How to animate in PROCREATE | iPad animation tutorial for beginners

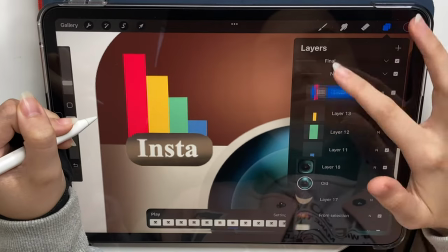[12:46]
as you can see we reached the group where the insta badge is getting smaller so we have a gap now so i just dragged down the colors
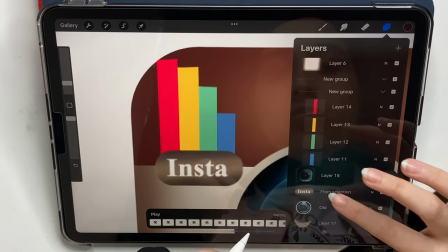[12:54]
to erase that and i went back to all the groups and put the insta on top of the colors group because that's the right order you
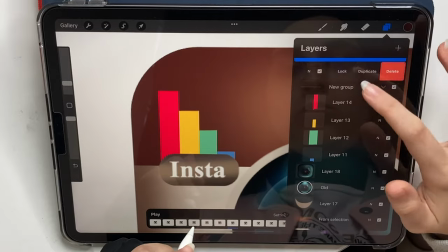[13:03]
don't have to do that for the later groups but just do it when the batch
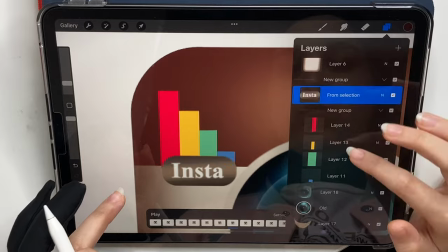[13:08]
is getting smaller so it wouldn't look like the colors are covering it and
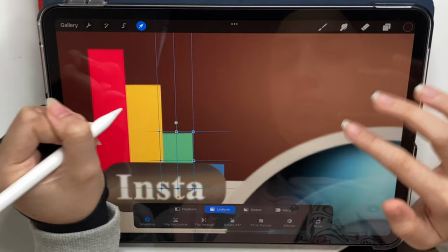[13:12]
here instead of erasing I just transformed the colors down so
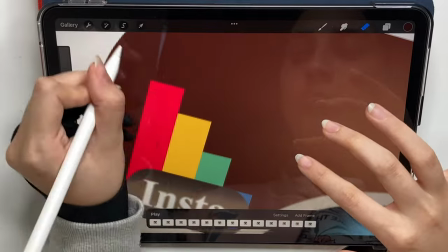[13:17]
that's another way to make them smaller but of course it's the same you can do either as
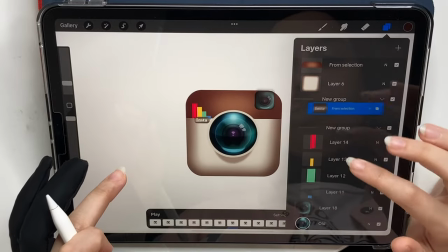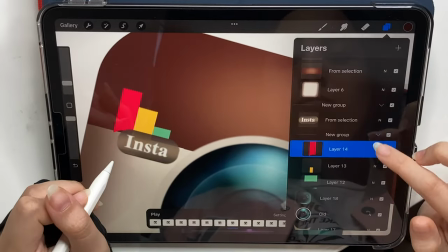[13:31]
you can see the colors are getting a little too big for the batch so we're gonna stop here and lower the opacity to ten maybe five it's up to you
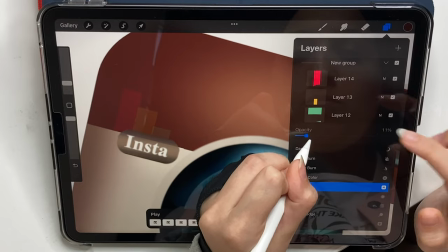[13:39]
and even though the red is kind of like big but that doesn't matter because when you play the animation no one would notice
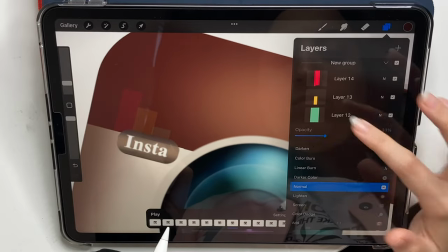[13:47]
and it's fast and the opacity is very low so it's fine so just
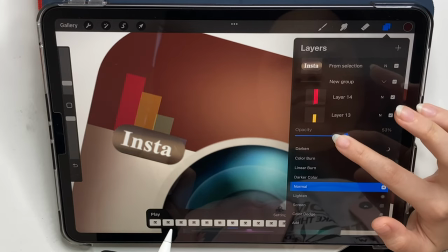[13:52]
increase it gradually until you reach 100% and
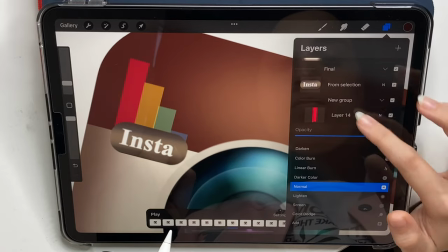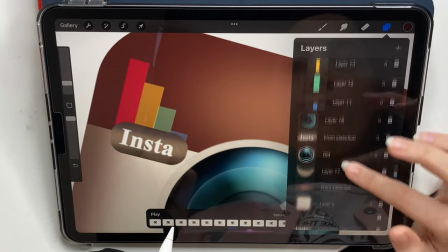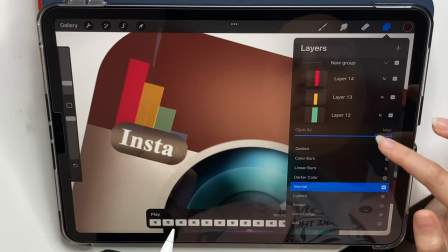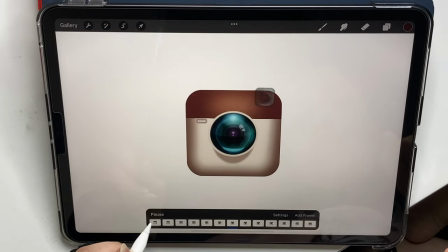[14:13]
when I play it it looks pretty good but again we have to add that dramatic effect so what we're going to do is when each color hits the
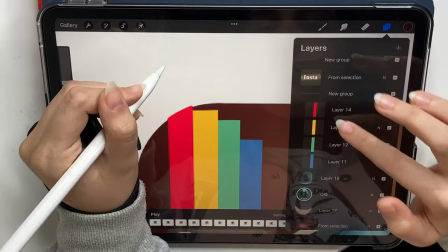[14:21]
corner or the edges we're gonna make them pop up a little and then come back to their original place and I'm just gonna do that
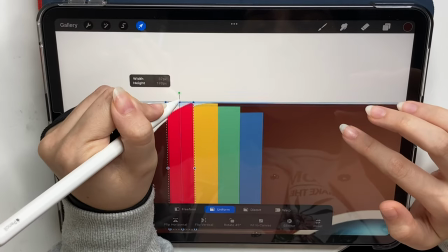[14:29]
for each color three times and again now the yellow
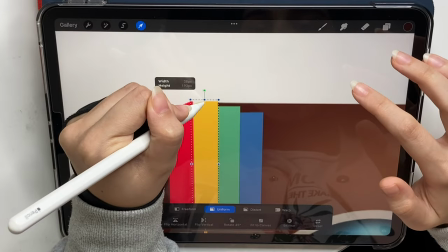[14:34]
has reached the edge so I'm doing that so you have to keep in mind
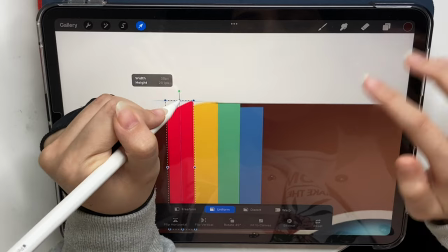[14:38]
like like just remember what you've done for each color so you wouldn't
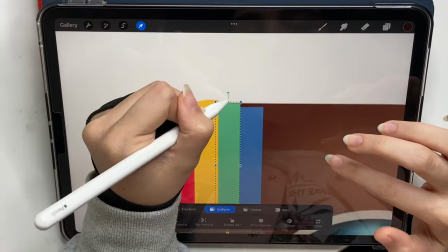[14:43]
mess them up and yeah I hope everything is clear just for each
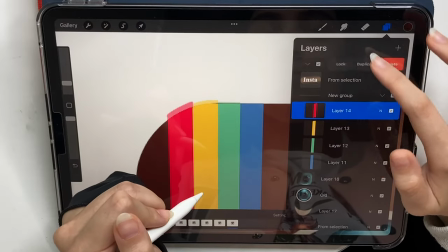[14:48]
color make them bigger three movements and then get them back to their original size and that's it and as you can see i reached the final
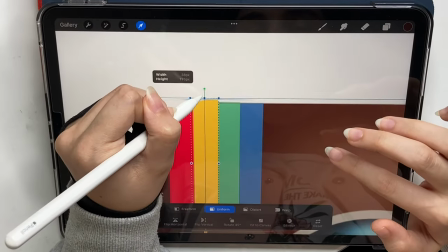[14:57]
group i duplicated it and not like i didn't do anything to the final product i kept it safe as as i told you before duplicate and go
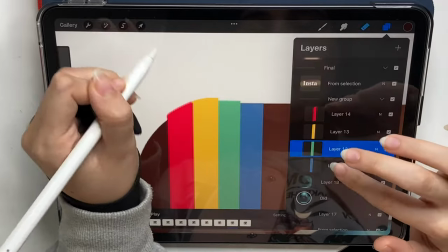[15:05]
back a group and work with that just keep the final one
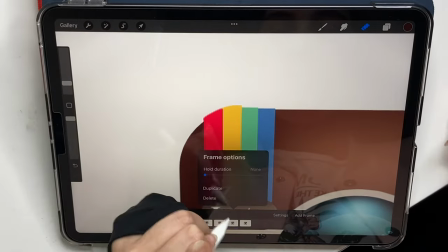[15:10]
safe like with no changes it's better and since we're only doing three
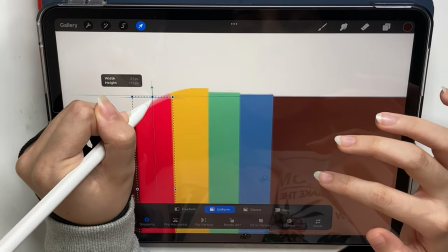[15:15]
movements the only thing that makes sense is doing the first and last movement small and
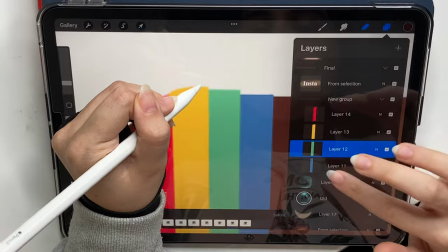[15:19]
the middle one kind of bigger just to have a bigger effect with fewer steps and